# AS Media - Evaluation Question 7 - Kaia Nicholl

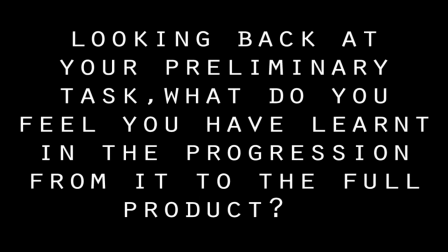(0:00)
Looking back at your preliminary task, what do you feel you have learnt in the progression from it to the full product?
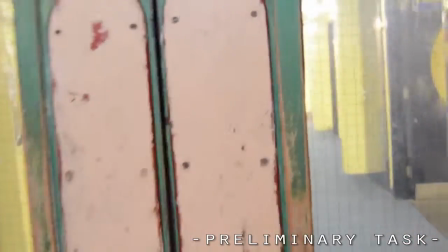(0:05)
The progression from our preliminary task to our final film, Unknown,
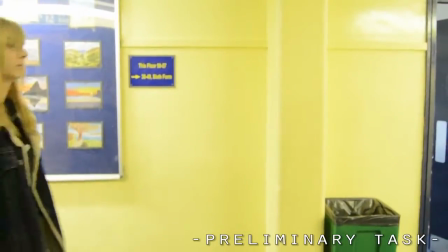(0:09)
is noticeable in many ways, one of them being our improvement in camera shots and their professional look.
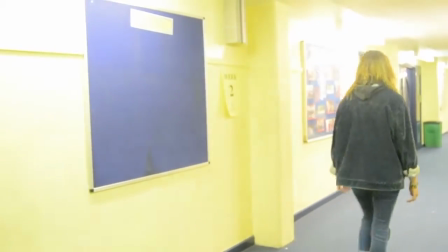(0:14)
In the preliminary task video, it is obvious that the camera was
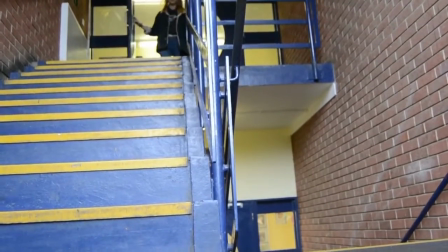(0:19)
constantly handheld as it appears shaky and rough, which makes the video look unprofessional and immature.
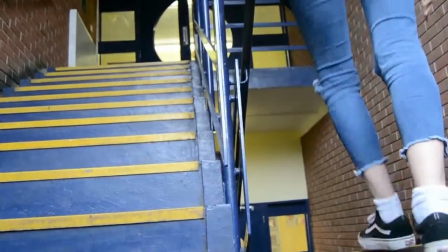(0:24)
However, in the progression of our creation of the film, I learned the importance of a steady shot,
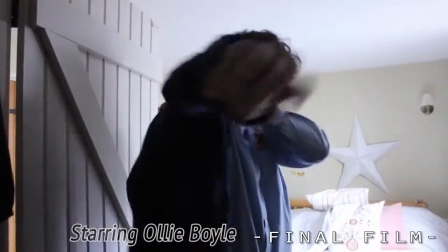(0:30)
and when comparing the two films, it is obvious Unknown contains much steadier, more professional and creative shots.
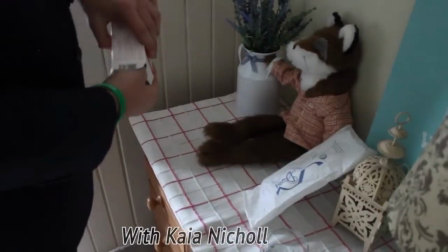(0:36)
Furthermore, the shots within the preliminary task were very basic, but by the time Unknown was filmed, I included a wide range and more advanced selection,
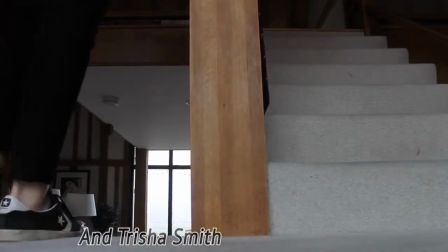(0:44)
including effective over-the-shoulder shots, extreme close-ups, establishing shots, and a much steadier and more professional-looking tracking shot.
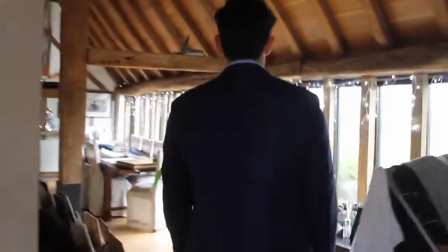(0:51)
It is obvious our group gained large amounts of skills in the time between the preliminary video and the final film,
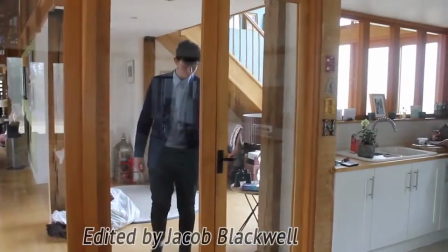(0:57)
and we were able to create a much more conventional professional final piece.
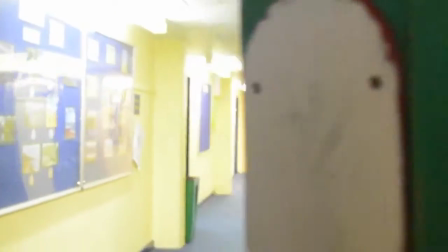(1:01)
In addition, it is obvious our preliminary task was edited hastily and without utilising all the tools Adobe Premiere Pro had to offer.
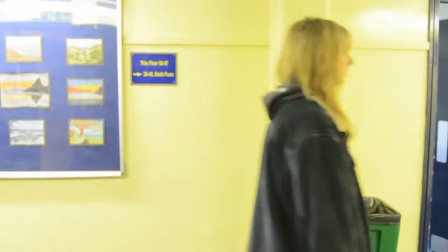(1:09)
For example, many of the transitions are immature and unsuitable, such as the swipe right across the screen.
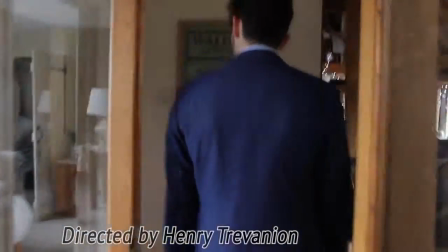(1:14)
When compared to our final film, it is obvious I have learnt which transitions are suitable for the thriller genre, and where to have a quick sharp cut without transitions.
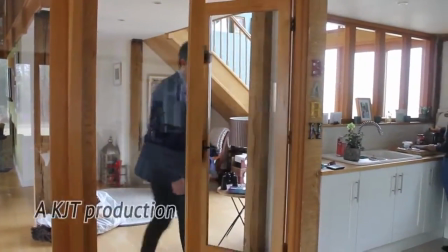(1:22)
The final film looks professional, as we avoided childish gimmicky transitions and instead opted for dissolves or sharp cuts respectively.
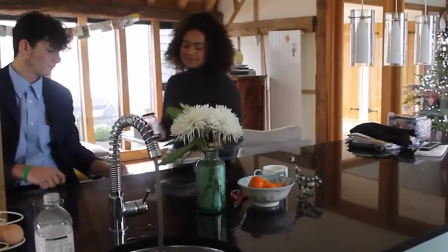(1:31)
Furthermore, the final film contains some quite impressive visual effects, such as the flickering blood jam on the hitman's hands, mimicking a vision that he's being tormented by.
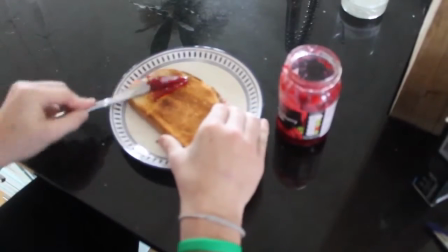(1:40)
This would not have been possible when I first began working with Adobe Premiere Pro, as I was much less confident and able.
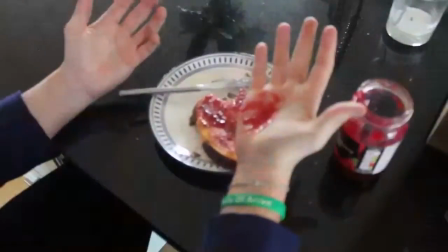(1:46)
Essentially, I learned both how to physically add the transitions, as well as when and where they would look best, and stay conventional to the genre.
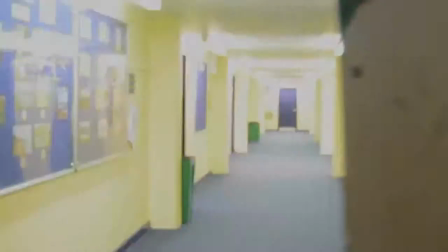(1:53)
The music in the preliminary task was another downfall of it, and another thing I've learned and developed for Unknown.
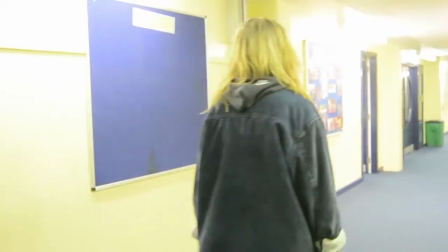(1:59)
In the preliminary video, the music was not completely suitable for the situation the character found themselves in,
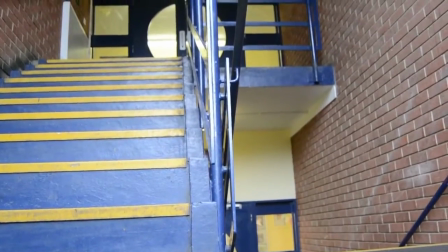(2:05)
and felt a bit out of place, almost like a decision that we hadn't put much thought into.
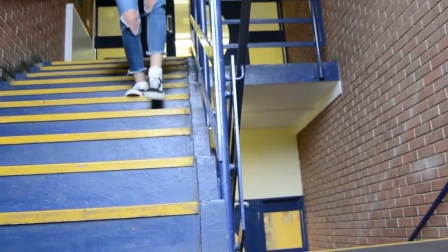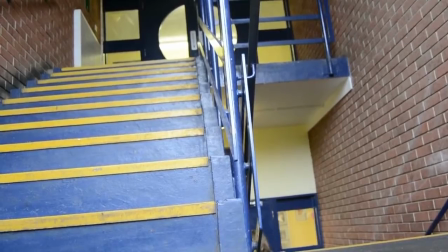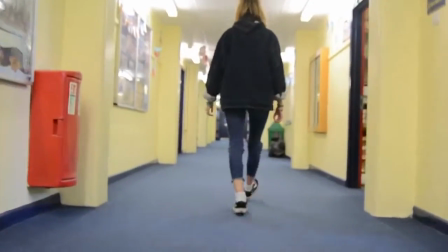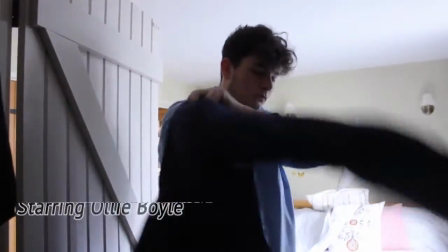(2:28)
However, I learnt the importance of the sound behind a film, especially the non-diegetic music,
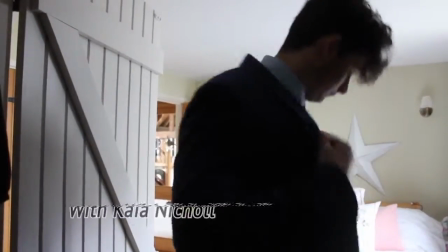(2:32)
and it was obvious the music choice for Unknown was deliberate, very effective, and more conventional to the genre.
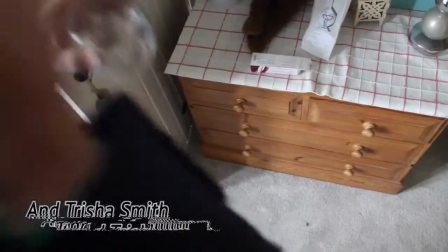(2:37)
Furthermore, from the preliminary task, it is evident my knowledge has improved in the area of mise-en-scène and the way it is used in real thriller films.
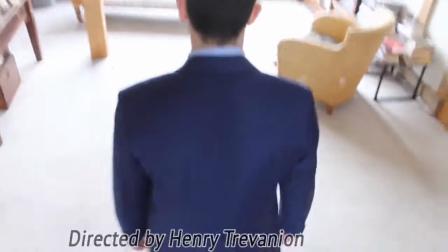(2:45)
To begin with, it is clear the costume was not deliberate or chosen purposefully in the preliminary task,
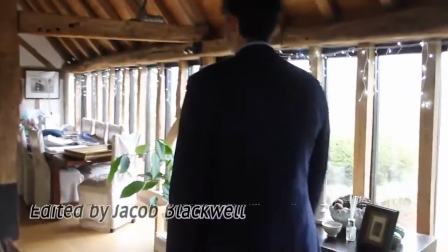(2:50)
as the characters involved wear their normal, everyday clothes, and nothing particularly conveys their characteristics.
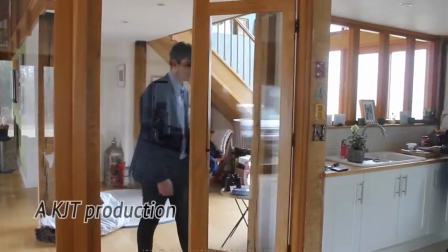(2:55)
However, through watching other films of the genre, it is clear I learnt how important and relevant the costume of characters are,
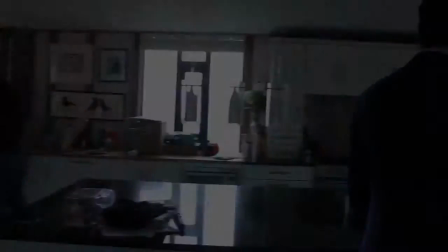(3:01)
as it is obvious our final film contains thoughtful costumes which portray the character,
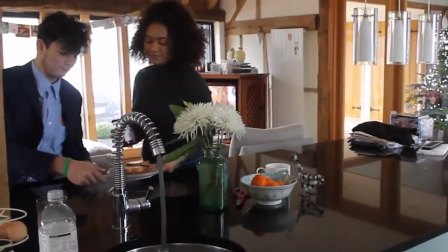(3:06)
for example Edward's suit and shirt, to convey his wealth and mystery.
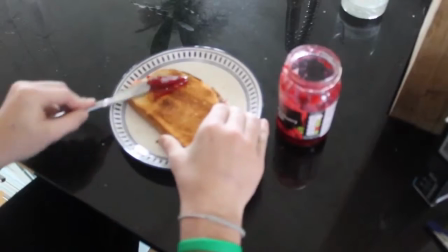(3:10)
In addition, since we filmed the preliminary task, it came to my attention that a better setting was needed for our real film, since we just used our school for the preliminary film.
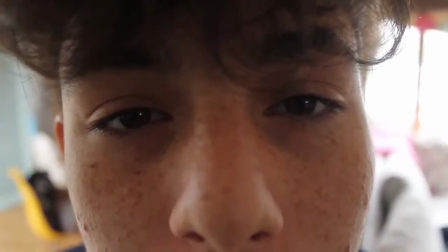(3:19)
I learnt how important setting is when adding tension and mystery to a film, and realised how much it can impact on an audience watching it.
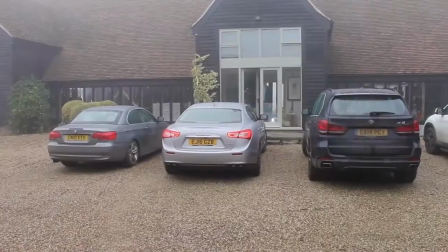(3:27)
For this reason, the setting for Unknown was strongly debated and considered before we decided, and we chose something that was definitely conventional to the thriller genre.
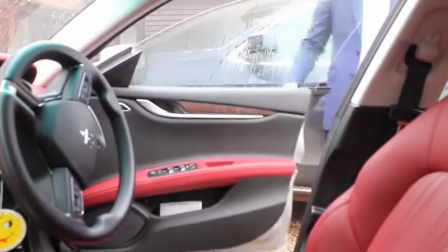(3:34)
To conclude, since the preliminary task, I have learnt a huge deal about filming, editing and planning our film in order to make it look and feel more professional.
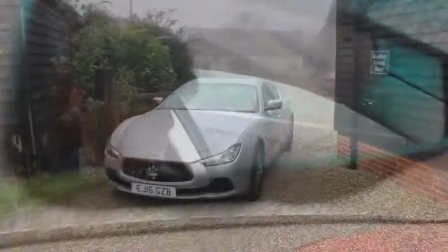(3:42)
When compared to the preliminary task, it is obvious my skills have improved in these areas, particularly using Adobe Premiere Pro editing software and choosing costume and setting.